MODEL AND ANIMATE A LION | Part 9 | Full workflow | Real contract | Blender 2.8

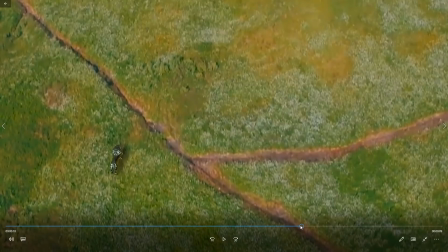247s
to move on really it's sometimes tricky like that with projects I could spend a lot more time with this but is it improving me or do I need to move on to a different project and get more enthusiasm for something else and that sort of thing so
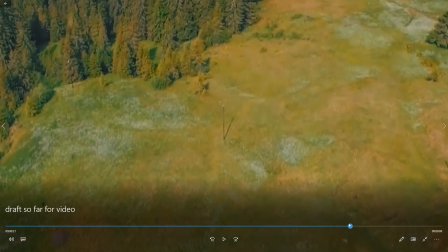260s
especially as it has been passed by the client in a sense that they're happy with it yeah so this this is not nice this piece of footage the
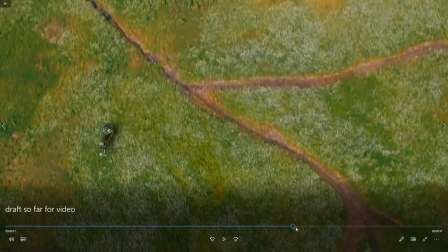268s
line looks too in focus and the background looks out to focus um i tried fixing that in fact so this is after a fix it
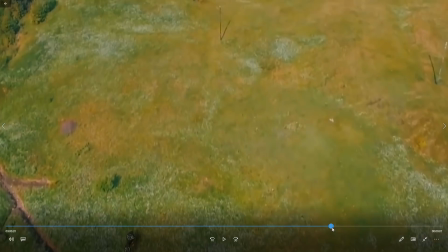276s
looks like his legs are going too high in the air as well and he looks like he's floating but it it does work and you can see what's going on
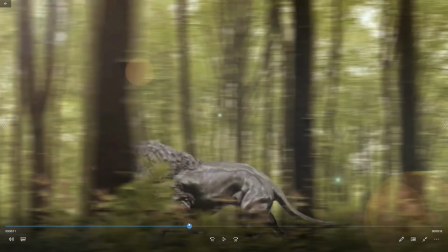283s
the transition between some of the scenes doesn't work as well because uh one moment he's just started running and then he's in full
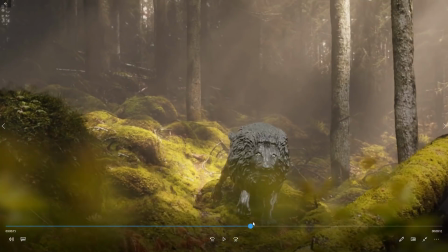291s
swing there and then he's suddenly in the middle of jumping through the scene and then he's outside of the woods so there's a there's
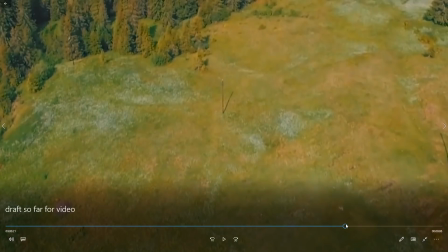299s
a discontinuity in the scenes which is a kind of a fault of the storyboard in a sense but maybe it's a fault of mine as well that I should
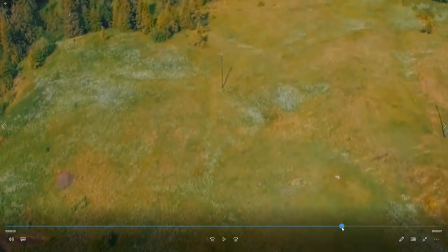307s
have more sort of establishing shots within the scenes but I only have 25 seconds
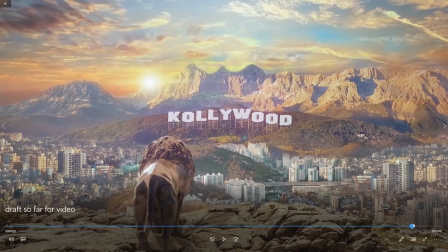313s
now this this seems good fun and I'll break this down further in Photoshop and After Effects
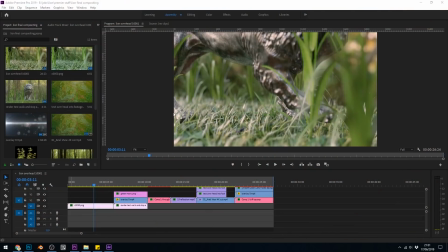320s
for you if you're still interested so in Photoshop this
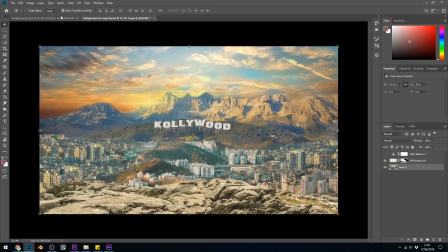325s
is the scene and it's made up of lots and lots of layers
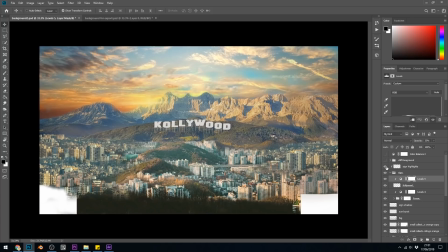330s
so overlays the foreground cliff and then we've got I don't even know what that is is that doing oh the sign no that's the sign highlights you should see slight highlights but I'm not seeing much when I press it and then the sign in the background
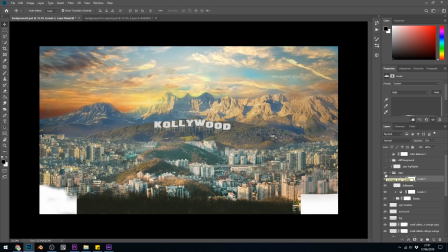346s
the client actually made the sign so I just stuck that in and edited it slightly and then what have we got what else we got lots of adjustment layers and all sorts and all sorts of frame
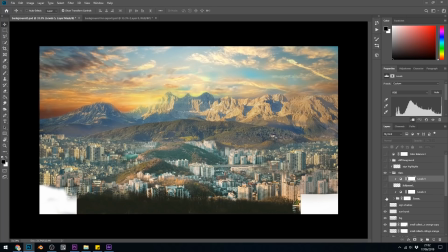363s
it's oh the shadow of the sign so that all makes the sign i should put those into a group really sunburst oh a bit of a sunburst coming over the mountains uh fog to try and hide my mistakes it just about works with the fog it's not great i'm not the best at
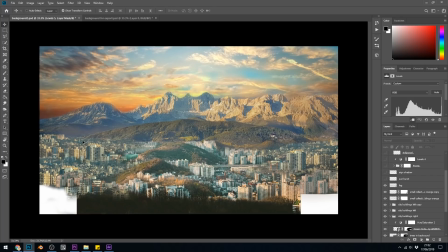379s
this compositing artwork i'm still learning it's great fun to try and make scenes from photo bashing or whatever it might be called it's really exciting stuff but I need a lot more practice and more time would help really so there's the
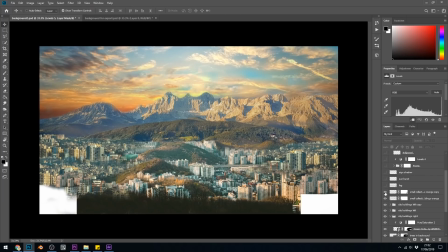394s
fog layer there's a small collection of city buildings there down here oh what's that one that was a big layer oh that's more fog oh and a tiny bit of city in the same layer so I've obviously done that by accident so there's that more city buildings so you can see how I've built this city up
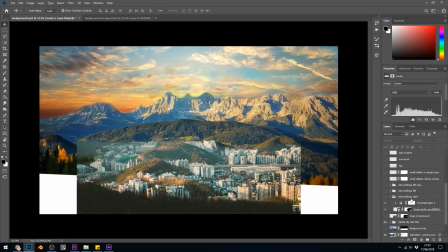414s
from the ground up and yep so that's
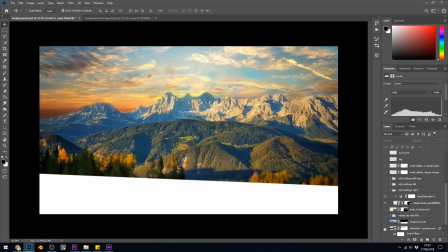419s
the original is that the original plate yes it is and there's a sky in the background that's quite a nice shot really that is all these pictures trying to look through Creative Commons images so I can use them so there won't be any licensing issues and so forth so a lot of a
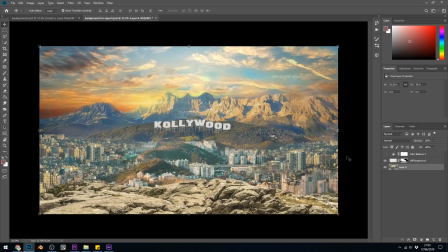436s
lot of building up and layering and so I've ended up with this piece here and I've got two main layers the background layer and
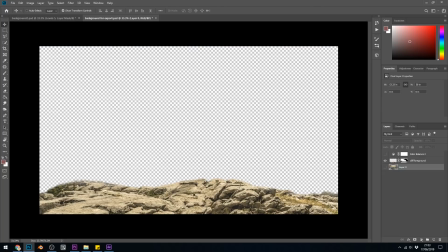445s
the foreground layer so I can now take this into After Effects and move them at different speeds I'll show you that in After Effects so let's go across to
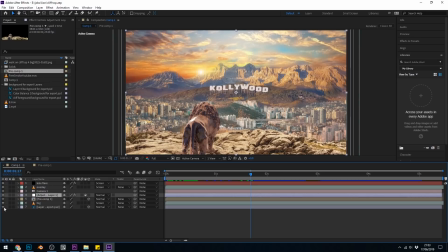453s
After Effects so there where is the foreground layer unless the background layer and the foreground layer must be there's the lens flare an overlay camera oh the pre-comp is that of course the lines in the pre-comp so the line and the foreground layer and when it moves in you can see
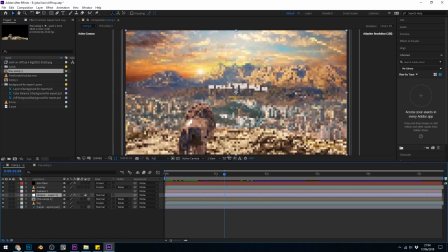471s
the camera sort of moves in and the foreground layer becomes bigger which you can see in the shot a bit easier I'll overlay the shot now actually so you can see that a bit better
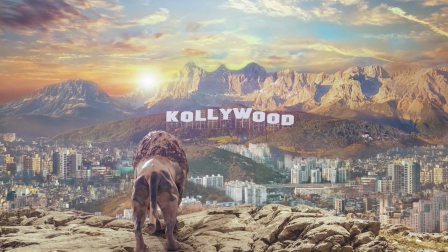481s
so you should see the line and the foreground layer sort of becoming bigger so it gives the illusion